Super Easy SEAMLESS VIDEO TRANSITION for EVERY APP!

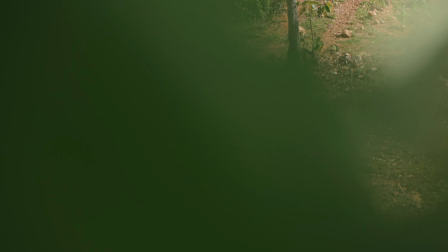[0:00]
So today I have a super cool transition for you, which you can do with every camera. Doesn't matter if it's a mirrorless camera like that or your GoPro, your phone or whatever you have. And you can also edit that with every video editor on the market.
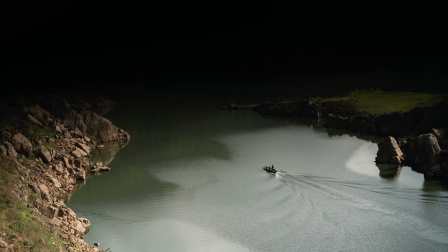[0:11]
Doesn't matter if it's on your phone, on your computer, if it's free or paid, you have this ability in every video editor. So I would say, let's see how you can do it. And the next transition is called fading transition. And here it's also important to end the first clip in a similar way where the second clip starts,
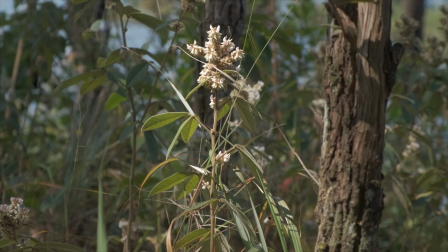[0:29]
so that the end of the first clip looks very similar to the beginning of the second clip. And good way of doing that is usually to go behind a certain subject that makes the whole frame pretty dark.
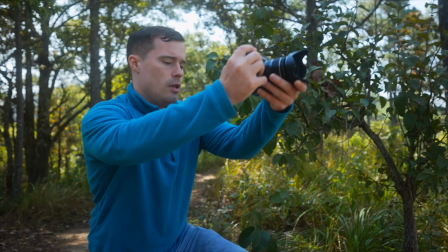[0:40]
So what we can do, for example, here, if I would get a shot of the landscape here, I could end this as my first shot behind this tree.
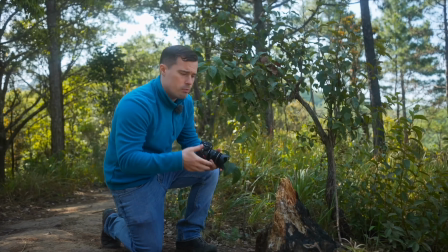[0:49]
Actually, it's better if I completely move the camera down, because then it looks even smoother to what I'm doing after that.
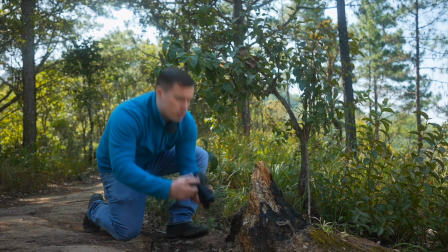[0:57]
So let's do it again, behind that tree. Okay, and that was my first shot. So now I look for something where I can do my second shot and start with something that looks very similar to that tree.
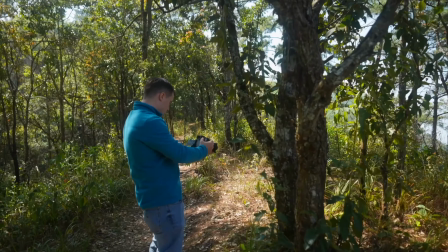[1:11]
So let's look. Yeah, I could do, for example, that too. Like, here's this flower in the background.
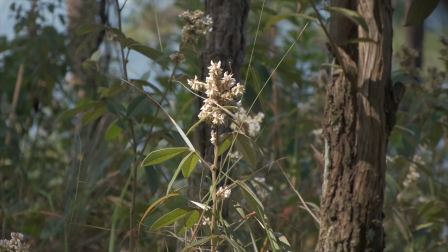[1:21]
Now you could see the first clip ended behind that tree there. And because it looked kind of similar to that one here, I can simply cut at the right place where both clips are pretty dark. And then I can simply add a fade to fade from the first clip into the other.
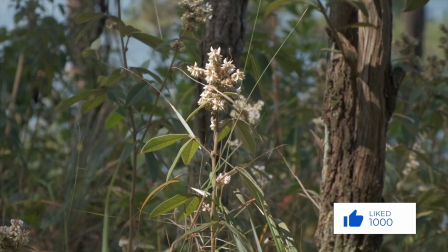[1:40]
And because they look so similar, and even the motion of the camera was the same, it actually looks like it's pretty much one shot. So that was how you shoot this transition. And again, you don't need a mirrorless camera for that. It's totally fine to use your phone or whatever you have.
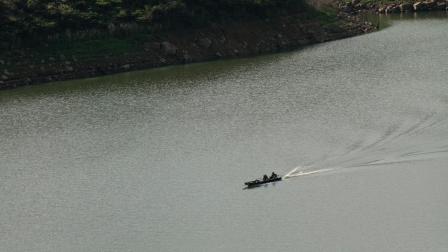[1:53]
It's just important that you are close to the foreground object at the end of the first clip and at the beginning of the second clip.
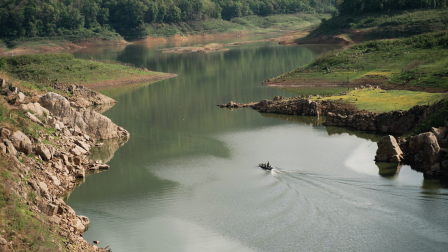[2:00]
Then it's very easy to do. And this tutorial was actually part of my new practical videography course that I launched a few weeks ago. There I teach you how to shoot videos both outdoors and also indoors. So if you want to learn more about that, check it out. I will leave a link to that in the description below. But now let's also see how you can edit this transition.
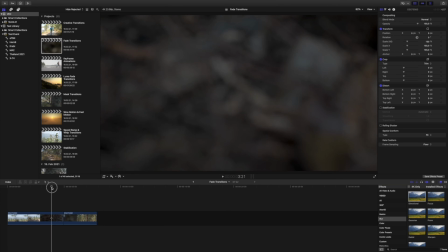[2:18]
So let's look into it. Here at first I also need to make a cut where it fits pretty good.
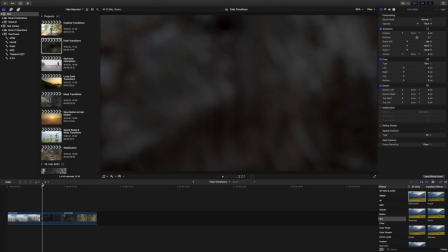[2:23]
So I would say around here. I don't want to make the cut too early, because we also need to have a bit of space for the transition.
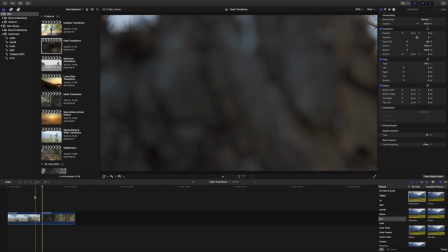[2:31]
So here, press Option bracket right now to let that disappear.
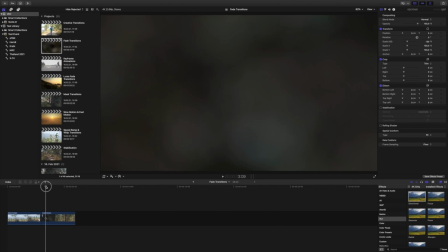[2:36]
And here at the beginning of the second clip, I also want to cut a bit in there, and this is here. Now the problem that I see here in the second clip is that when I only go like 3, 4, 5 frames down, I can already see that here
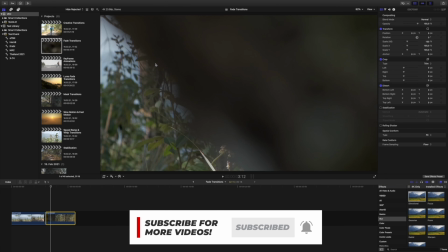[2:53]
already like the stuff behind the branch appears.
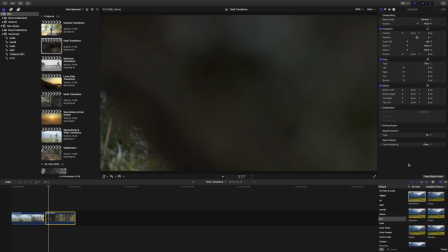[2:58]
So that's probably not that good, but I will try that out at first. So let's just do what I want to do. I add a little cross dissolve, and that's why it's called fade transition. Like, cross dissolve is basically a fade.
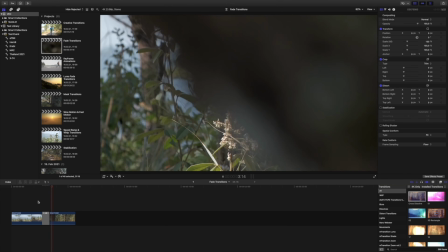[3:13]
Now you can already see it already looks really good, because it's the same motion.
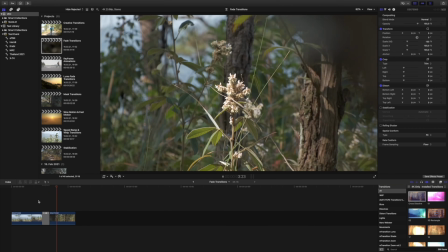[3:18]
It looks pretty much the same. So it's a completely seamless transition, really easy to do.
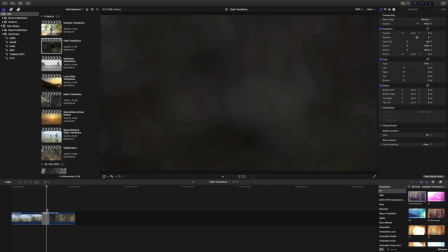[3:24]
But the problem that we have is what I already thought about before was that, where is it exactly? Like here. Here you can already see in the top right corner some parts of this clip there,
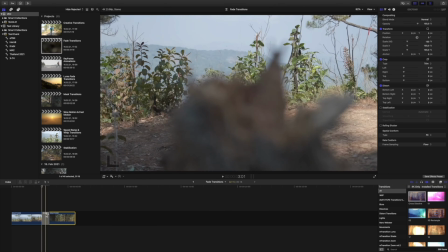[3:39]
because in the first place we've also been like, when I remove that transition and I undo the cutting,
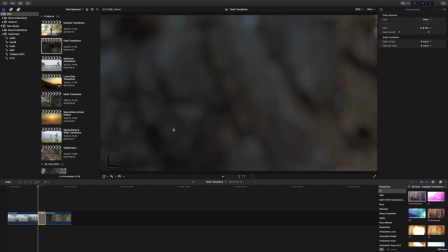[3:47]
you can see that, and this is what you see there now with the transition. So let's undo that, and now there are several solutions for it.
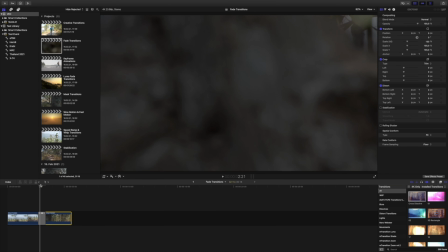[3:55]
So I can scroll to that position, and then I can also zoom in here. Let's say 110, 120%, 125 maybe. I think 125 should work.